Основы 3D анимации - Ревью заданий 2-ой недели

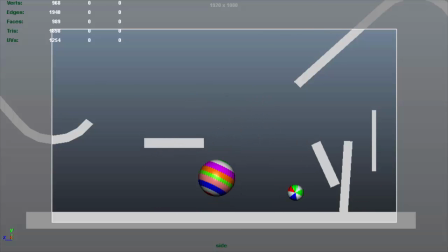Ага, ну маленький мячик хорошо, он быстренький, но как-то его в некоторых моментах примагничивает. Опять же, проблемки в тайминге и спейсинге.
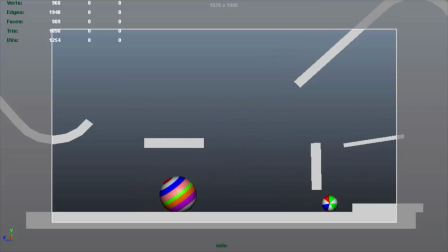Он чуть меняет свое направление, и у него разные дуги при прыжках.
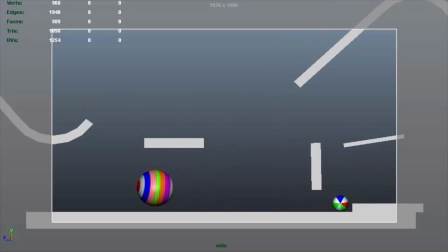Оба мячика проскальзывают при вращении, когда вращаются. И большой мячик очень... неправдоподобно двигается и резко останавливается. Окей, те же советы.
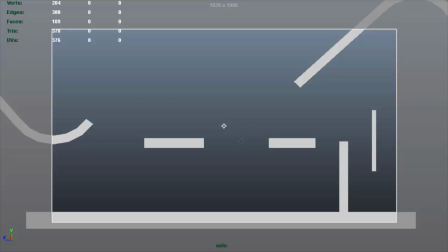Я могу рисовать, опять же, по этим анимациям, но это нового ничего не расскажет, поэтому я бы хотел еще раз дать рекомендацию.
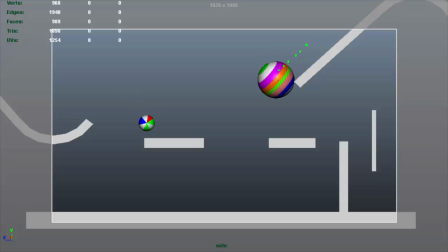Внимательно относитесь к обучению, если вы хотите результатов. Вот, мы видим, что спейсинг, ну, он не ускорялся до падения. Теперь он тут поменяет свое... траекторию движения, как он двигается, и поменяет ее в воздухе еще до удара.
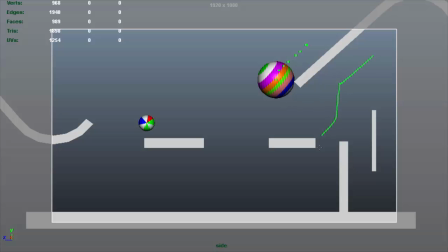Его падение, точнее его полет, вот так и вот так, и потом вот так. Ну, он не может разворачиваться перед этой полочкой. Если он летел так, то его дуга должна быть вот такая, а не такая, что он летел ровно, потом резко вниз, а потом перед полочкой еще и развернулся. Что здесь как раз и происходит.
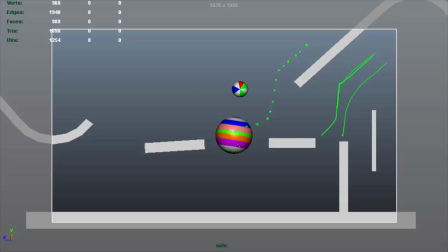Вот. Тут он начал тормозить, тут он еще больше затормозил, тут он еще... Ну, в общем, вы видите, что мы сейчас отмечаем. Опять же, это материал первой недели, так что вносите поправки, обязательно дуги, спейсинг и сдавайте.
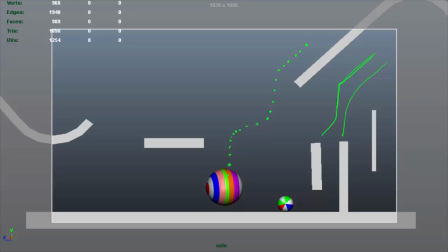И действительно будет хороший результат. А мы идем к следующей работе, и ее прислала Роза Салаватуллина.
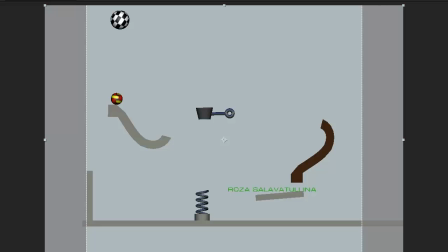Окей. О, что-то интересненькое. Ну, класс. Ну, буквы я не буду рассматривать, они там как бы так случайно разлетаются. Веса в них особо не наблюдается, но все остальное выглядит привлекательно. Хорошо, смотрим.
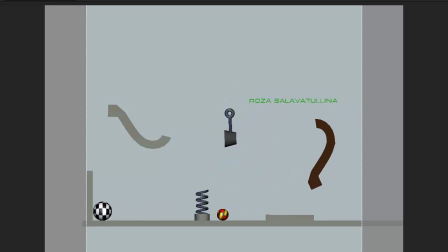Легкий мячик чуть быстро ускоряется после ударов, вот который в клетку, да, его чего-то дергает. Но потом он опускается довольно-таки легко и правдоподобно. В конце, может быть, не стоит делать такой долгий его отскок. Он очень легкий, он быстрее бы потерял скорость, а он там ускоряется немножко. Так, откроем эту анимацию.
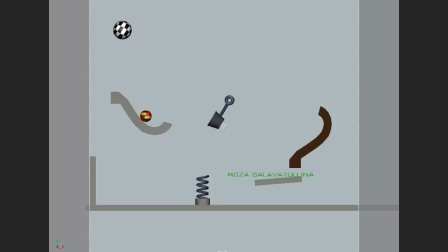Так вот, Смотрим сейчас пока что только на мячик в клетку. Вот он летит с одним определенным спейсингом. И тут почему-то, ну, что-то его кидает в бок. У него только что был более маленький спейсинг. Вот.
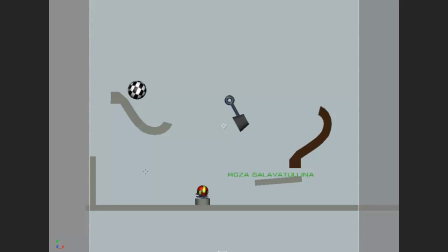И потом, бум, при таком большом спейсинге он опять его теряет. Ну, мы видим, сколько, ну, какое расстояние он сейчас проходит, да, за этот кадр. Здесь он, вот. И потом раз, он резко затормозил и дальше медленно опускается.
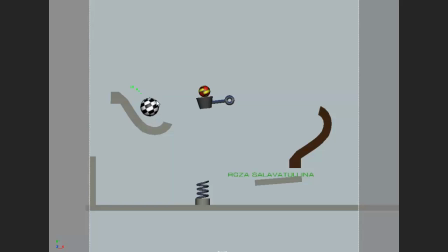Я бы тогда и держал его все время медленным таким. Потому что он такой, как легкий надувной воздушный шарик. Тут опять у него был большой спейсинг, и он затормозил. Эту горку тогда можно сделать без вот этой части, чтобы он мог с нее выкатиться,
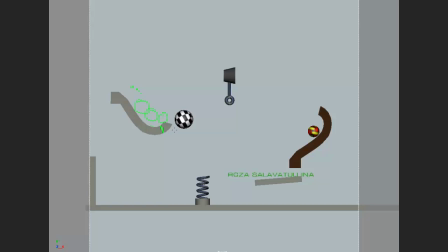чтобы ему хватило его медленной скорости, чтобы он отсюда выкатился и плавно полетел вниз, да? И, может быть, пружинку даже стоит разместить где-то здесь, потому что такой легкий до нее не долетит. Чуть ближе.
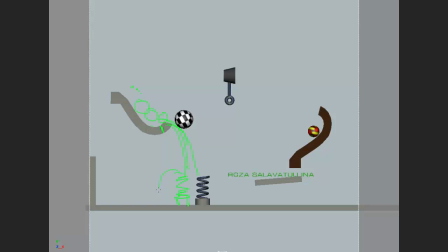И об нее, когда он ударится, он слегка отскочит и полетит сюда, бум, и здесь маленький прыжочек и остановится сразу. Вот, а он здесь очень легко летит. И очень с маленьким спейсингом, что хорошо.
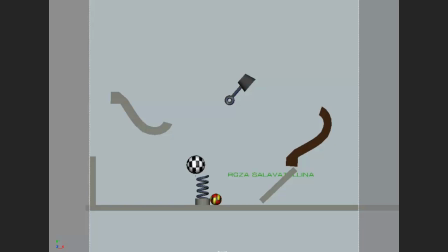Ну, хорошая работа. То, что в ней есть немножечко ошибки, это окей. Но здесь хотя бы мы видим легкий мячик и тяжелый мячик.